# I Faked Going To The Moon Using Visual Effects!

Basically, if I didn't adjust it properly or copy over the nulls, whenever I close the project, it'd reset and just throw my character far away.
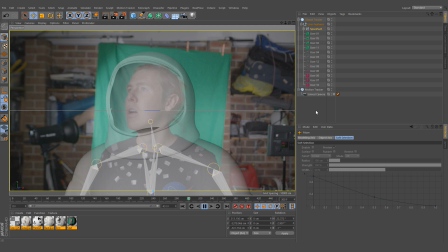So this is how to solve that problem. What we're gonna do is transfer over our data from the tracking null onto a fresh new null.
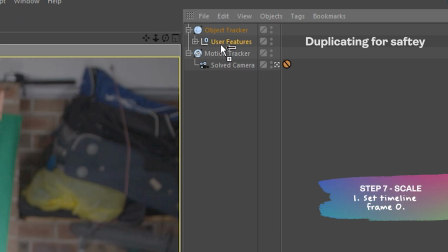Make sure that the timeline is at the first frame and don't move the timeline. We can take our spacesuit out of the parent null.
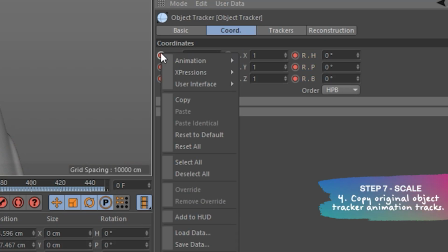From there, you can go into the object tracker coordinates, left click the track and copy them, go back to your spacesuit
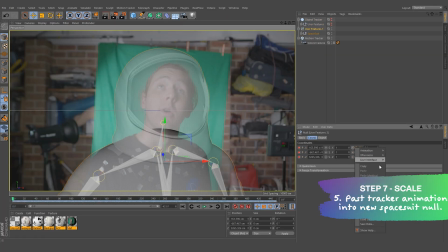and press paste track. Do this for all the points just to be safe. Fingers crossed your tracking markers have now been moved over and added in correctly.
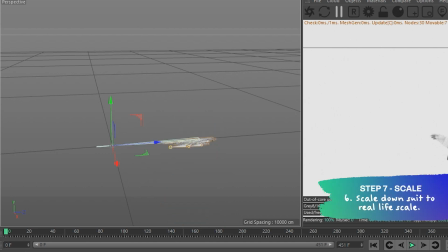I added this figure, which I could put in my rough height so I could match the spacesuit to roughly how tall I would be and where my head's at and stuff. Now, our spacesuit may be actually a little too perfectly attached to the tracking markers that were on our chest. We can see this as some of the tracking markers bump around when we're trying to play through the timeline.
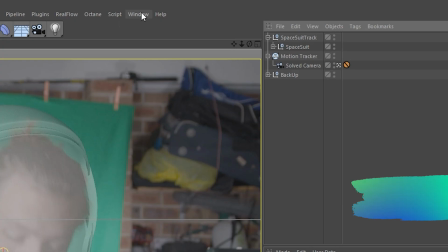To smooth this out, we can trim some of the keyframes. To do this, open up the F-curve editor and open up the spacesuit null.
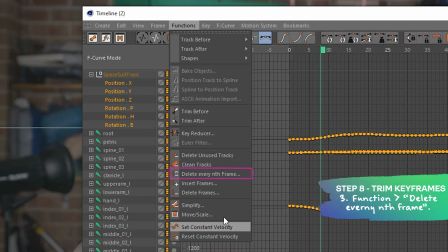Highlight all the tracks, go to function, delete every nth frame. We're gonna try trimming every 2 frames. This will trim every couple frames depending on the number you put in. Now, lighting is key to creating a somewhat realistic effect.
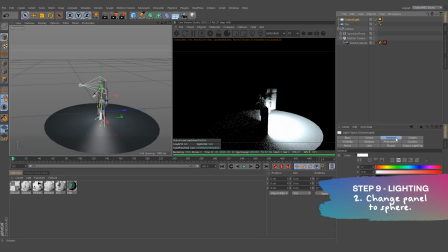I only use an Octane panel light, I changed it to a sphere and added it in roughly where a planet or moon would be in the scene,
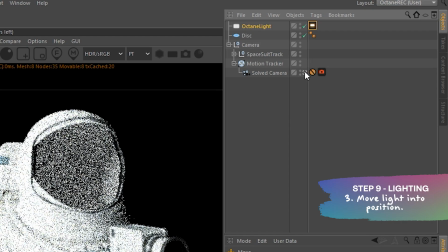just so it matches kind of the original lighting setup we shot on the day. From there, the last thing to do is correctly set our focal point so we have a nice depth of field, and we can export.
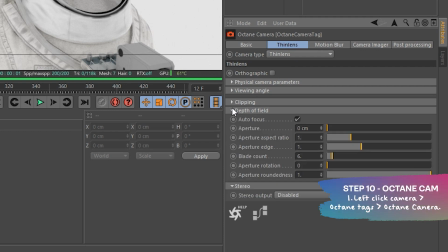We can add in an Octane camera to our main camera. From there, we can adjust the aperture, focal length, and add some motion blur.
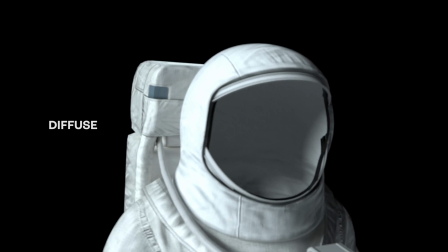Now, I exported 3 layers. I exported a normal diffuse layer of the astronaut suit, a reflection layer of the glass, and also an alpha layer of the glass as well, so we can cut that out and play around with that in After Effects.
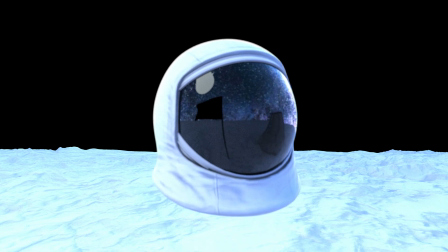To get the reflections you see here, I actually had to set up kind of an altered scene where I added more lights in and some background textures just to kind of give it a bit more space. Now, there's technically no wind in space, but I thought it'd be pretty funny to add in a flag where there was a little bit of wind, because, you know, it was all faked, right? The tutorial for the flag and the moon set will be in another video. Next step is all about compositing. This is very, very quick because we don't actually have the moon set just yet. When the video comes out, make sure you go check that out and then you can come back here and we can go from there.
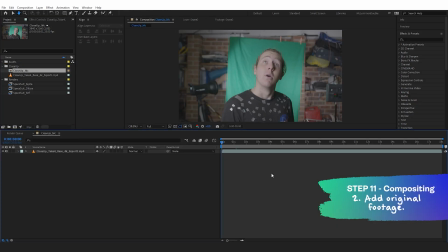For the spacesuit, we can add in the reflection pass, the diffuse layer, and the alpha channel. We can then add in our original footage that we shot, making sure to key out the background. Make sure you check the description. There are a bunch of videos in there about some really great tutorials on keying.
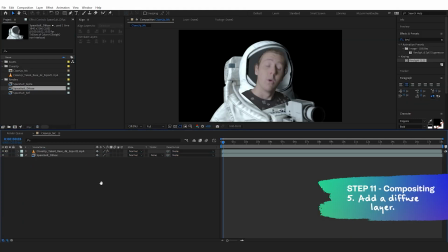Then we can use our visor alpha as a luma mat for our head.
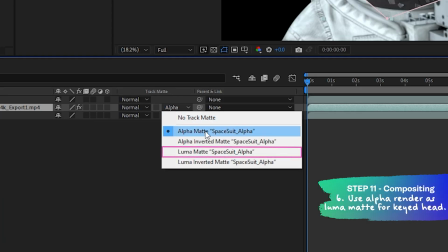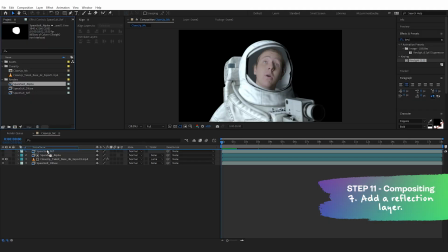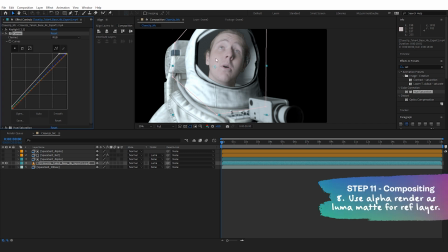We can then go through and adjust the saturation, curves, and opacity even for the visor to make it kind of look a little bit more natural.
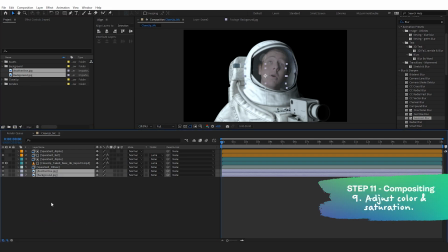For this shot, I literally Googled the moon on transparent. I also Googled a bunch of Starry Night photos and then jump into After Effects and add them in as a background.
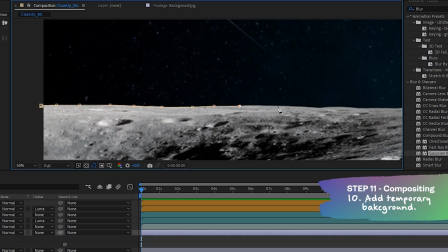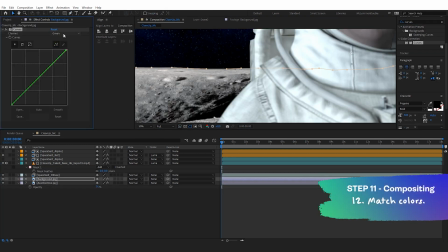Add in some curves and start trying to match the highlights and the shadows as well as the colors. And bingo, there you go. You've kind of already just created a spacesuit while sitting in your garage. You're on the moon now.
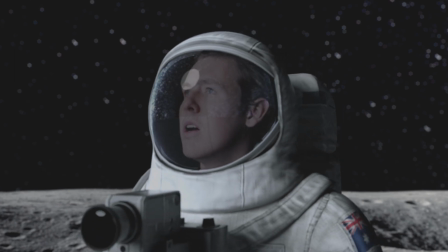Well done. Hopefully you guys liked the video. I'm not gonna tell you to like and subscribe. You can choose to do that on your own. But basically, stay tuned. Next episode will be coming out next week, hopefully. And then we can go from there. And yeah, this is how you create a spacesuit while sitting in your garage. Peace.